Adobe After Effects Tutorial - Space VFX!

This planet should also be doing the same thing, and that's what's gonna really sell this effect for us is that movement,
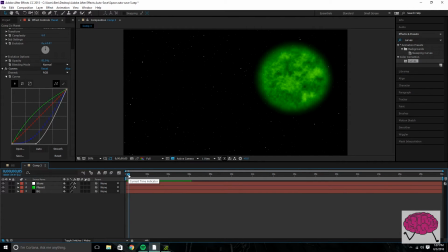because After Effects is kind of basically just moving Photoshop, and Photoshop is easy to get it to look good, but to make it move is something hard, and making it stay the same and interact with each other is a really difficult thing to do. So this really helps with that. What we're about to do.
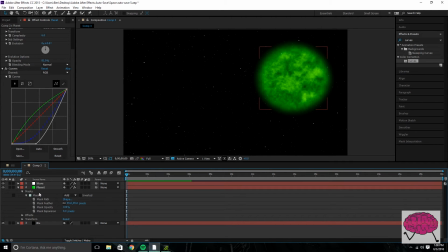So drop down that little arrow on the planet and go to transform. Transform. Another drop down. And the scale and the position are two things we're going to have to adjust for it to work out.
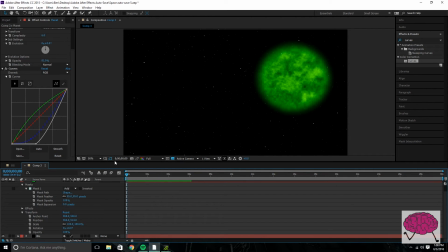So the scale, again, this is all my preference. And it also whatever speed you choose for the stars, make it something where it makes sense that this planet that's closer to us than some of the stars would be coming at us quicker than those stars.
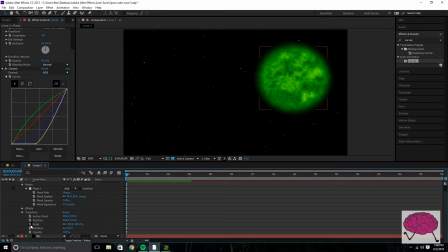So like the scale, something I like to do is have it around 80-ish in the beginning. And this is a 30-second clip. Granted, in our final product of a movie or a short film or whatever, we're most likely not going to be using this entire 30-second clip. But then at the end of the 30-second clip, I like it to be somewhere around 150.
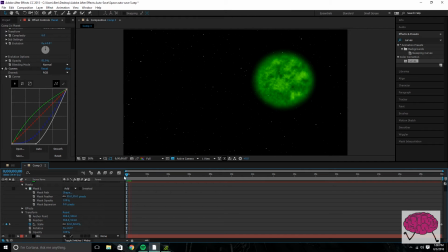So you get something kind of like that. And it does look all right. You can adjust it. Like I said, you can always make it move a little quicker. And I think something like that looks really, really cool.
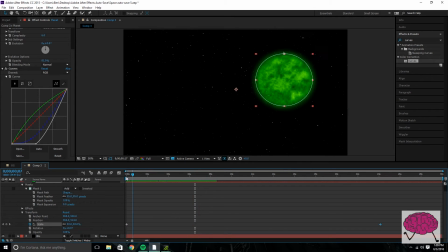So yeah, and the position is something we're going to have to worry about a little later when we start doing the details. But for now, it's okay how it is. All right, kids. So, you know, one last thing for this main planet is I think, planets are living things. They're moving. So you want there to be some kind of an evolution and change in the way that this planet looks as it's getting closer to us.
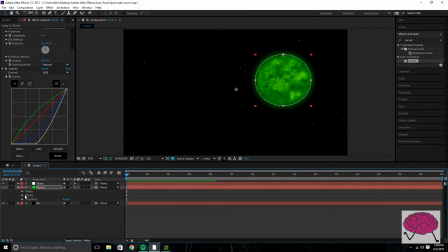So if you come down on the planet level, on the planet layer, the effects, fractal noise, and you're going to change the evolution. The evolution I like being somewhere around 0 in the beginning, and at the end of the 30-second clip, somewhere around at 8.
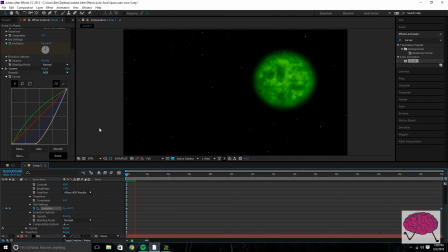So you get, it's a little bit of movement, but it's not in your face crazy. And I think that looks really, really cool. Maybe make it move a little quicker. Something like that I think looks really good.
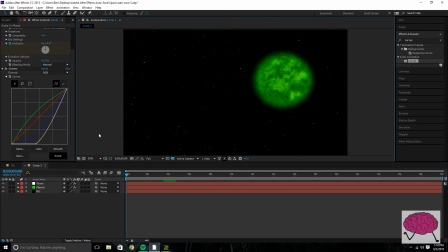Okay, so that's it for the main planet layer. Our next thing that we want to do, this is optional.
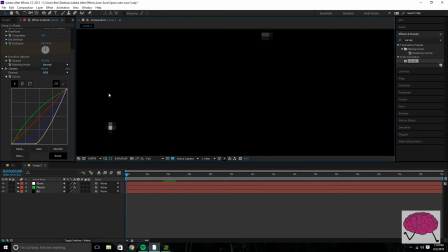If you don't want your planet to have a lot of variety on it and you like it just the way it is, then you're fine right here.
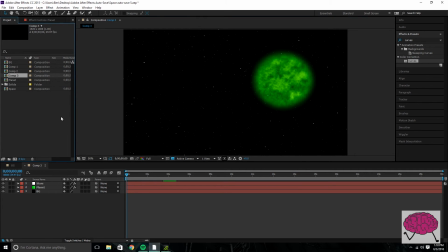But I think always adding a bunch of different things to the effect, adding different dimensions to it, giving it like a dimensionality and having it be something's closer, something's further.
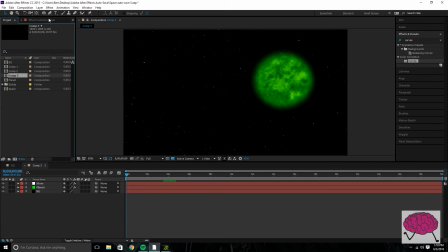I think it makes it just kind of sells the effect all the more. So another layer, new layer, solid.
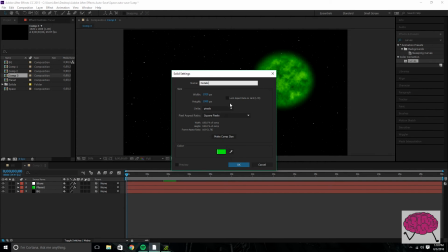We're going to call this details, and we're going to make it blue.
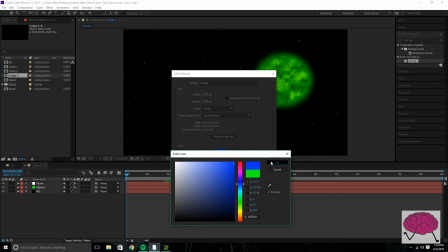And like I said, this doesn't matter.
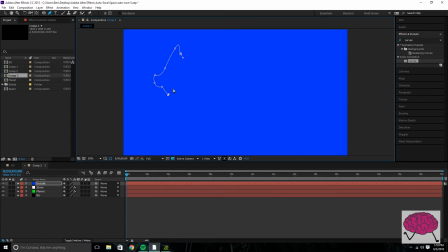You're going to change the color if you don't like what you started out with, and just something kind of whatever, right?
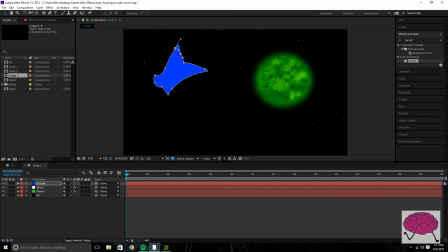And this is going to be this effect right here. Is the goal with this is to, with planets, there's a bunch of variety on these planets, right? In Star Wars, in real life, if you see aerial shots of,
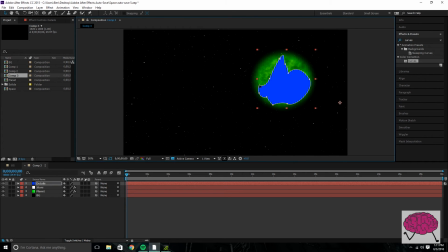from space of other planets, they don't all look the same. They're not uniform across the whole planet, and you've got some variety in how they look from area to area on the same planet, which is one of the cooler things about space.